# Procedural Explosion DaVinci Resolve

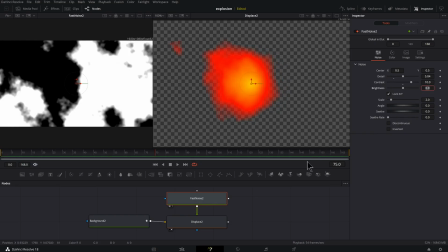[4:09]
Let's take our contrast way up. Let's type in 10. Brightness, could bring that down a little bit.
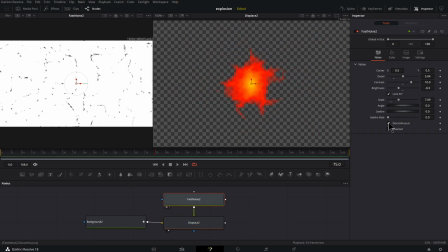[4:16]
Scale, let's bring the scale up. Let's click on discontinuous. And let's click on inverted.
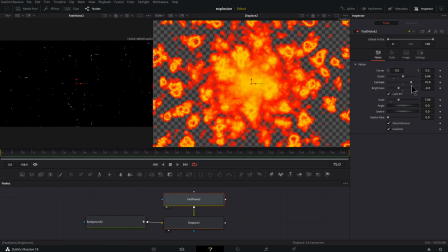[4:23]
All right, that's pretty fun, but that's a little aggressive. So let's take the contrast down a bit.
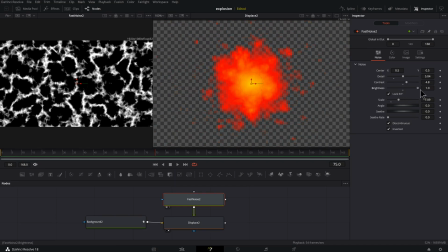[4:27]
All right, that's better. Maybe even adjust the brightness a bit. And it just doesn't seem right to have an explosion with no seethe to it.
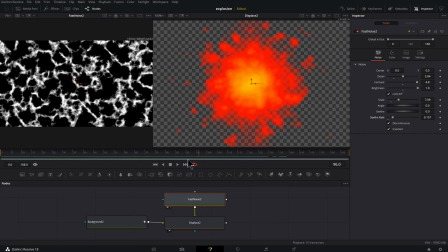[4:36]
So let's add some of that. One thing you'll notice is as the explosion gets bigger, the detail is staying the same.
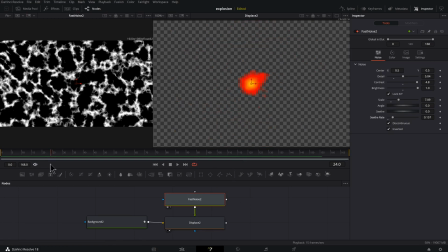[4:43]
So I want to animate the scale of our fast noise. Back in time, somewhere around here where I could still see enough. And take my scale, maybe drag it up a little bit over 7. All right, something like that. Keyframe it.
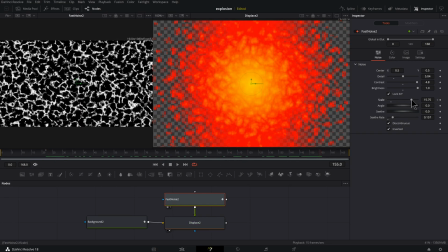[4:58]
drag this in the other direction where it's really huge and take this somewhere a little bit below 7.
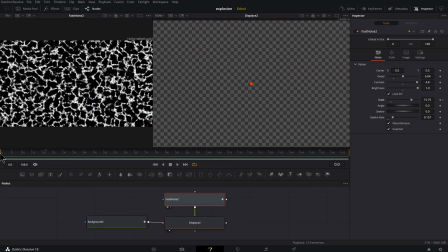[5:06]
All right, I think that's good. So now as we look at this,
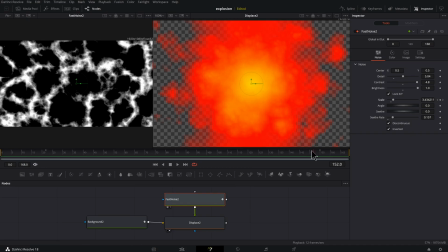[5:10]
you'll see the scale is matching the growing of the gradient and it looks like everything is matching. One thing you will notice when the gradient stops scaling up, where we see this tick mark here,
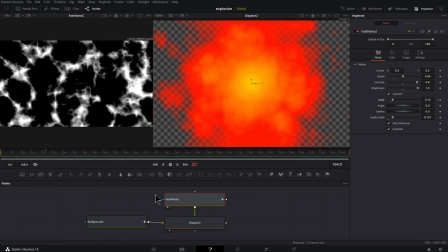[5:22]
it just stops abruptly and the explosion is kind of holding in place there. So let's go to background, select it. Let's click on the spline up here. So we find displacement. I see here there's no ease in, so I select this keyframe, press F to flatten it out.
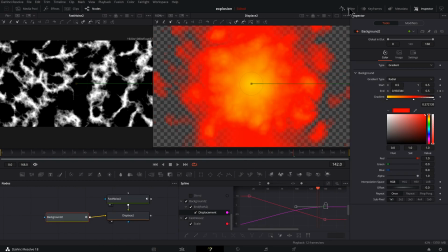[5:39]
That should smooth out the transition there. All right, we could click our spline button to close that out.
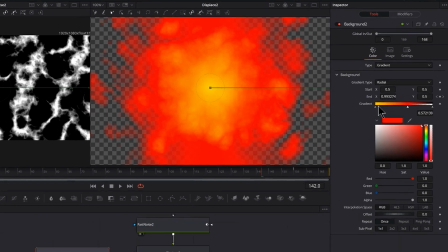[5:44]
So with our background selected, if we want, we could push the colors here in this gradient.
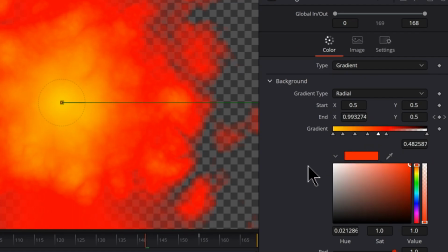[5:50]
So I'm gonna click a few times in there and maybe take this first one, make it a really bright yellow, maybe give it a little bit more space in here.
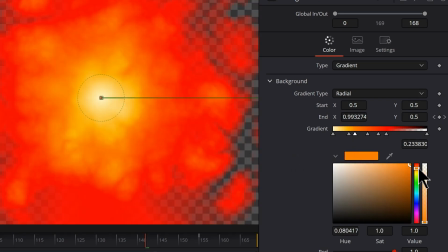[6:00]
All right, so we're seeing a little bit more contrast in there. Maybe take this next one, make it a little bit darker or brighter, just adjust the hue a tiny bit and then adjust the saturation lightness a bit here. You don't want to go so far where you see too much contrast, but just a little bit can go a long way.
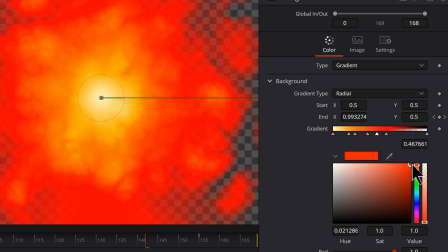[6:19]
I'll take this one here just before our last red. Let's adjust that a little bit. All right, so that's kind of brightening up the center. And you can also shift these sliders around a little bit.
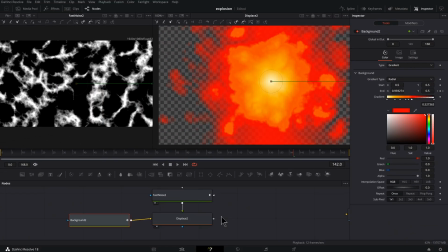[6:31]
Again, being very subtle, that's the key at this point. Continuing along that theme, I could add a soft glow.
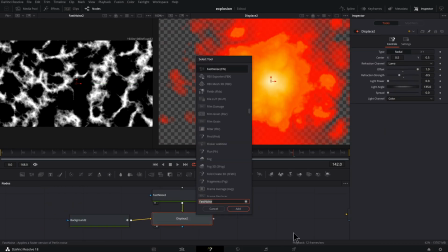[6:37]
So I'm gonna click on displays, shift space bar, GLOW, soft glow, click that, press enter or return, whatever floats your boat.
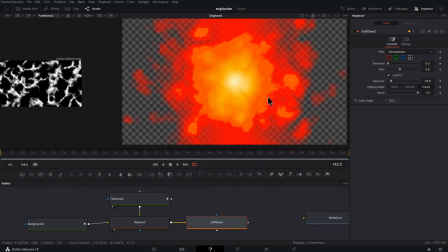[6:47]
All right, we don't need to see so much of this viewer number one anymore.
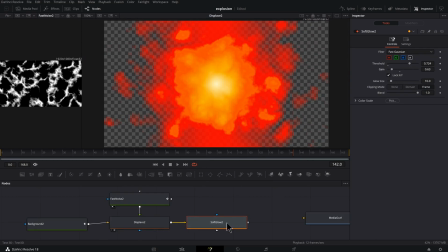[6:50]
So soft glow, let's take the threshold, let's take the gain down, let's make sure we see what we're doing by selecting this and pressing 2. All right, let's try it. Yeah, a little bit less gain. All right, I want to adjust my threshold so I see the glow focused in mostly on these center areas.
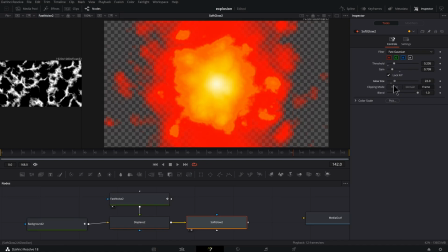[7:09]
We can adjust the glow size too. I think I want a pretty small glow size. All right, so yeah, it's a little bit too much. So what I might need to do, bring the gain up. I don't like how it's getting everything blown out, but I could come back into my background. I could find this last red here.
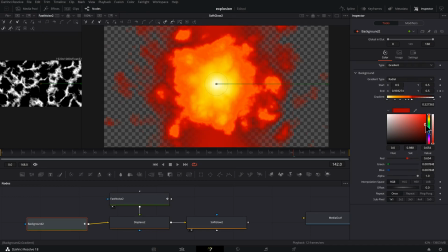[7:26]
Instead of being so red, I could darken it. All right, that's adding some good contrast. Maybe now this one doesn't fit as well. And if you want to make a bit of a smoky look, we could click over here, get one more stop in there, take this down.
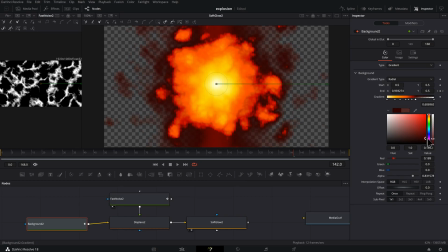[7:41]
I mean, you might want to go to black, but maybe just like a very, very dark red, and then adjust these sliders here. All right, I continued to fiddle around with these, and this is the settings that worked for my gradient.
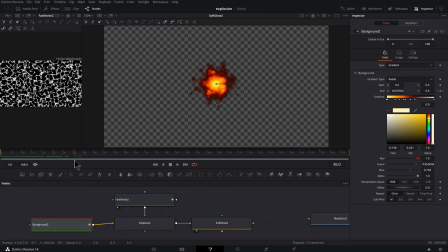[7:54]
And one thing I'm not quite happy about is the initial explosion. I think it's a bit too slow, so let's select background. Click on our spline and find our displacement.
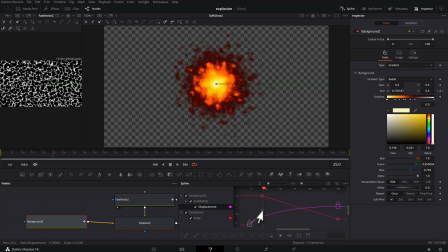[8:08]
Scale this up. And I'm gonna take this and just bring this handle up here so it scales up from the beginning faster.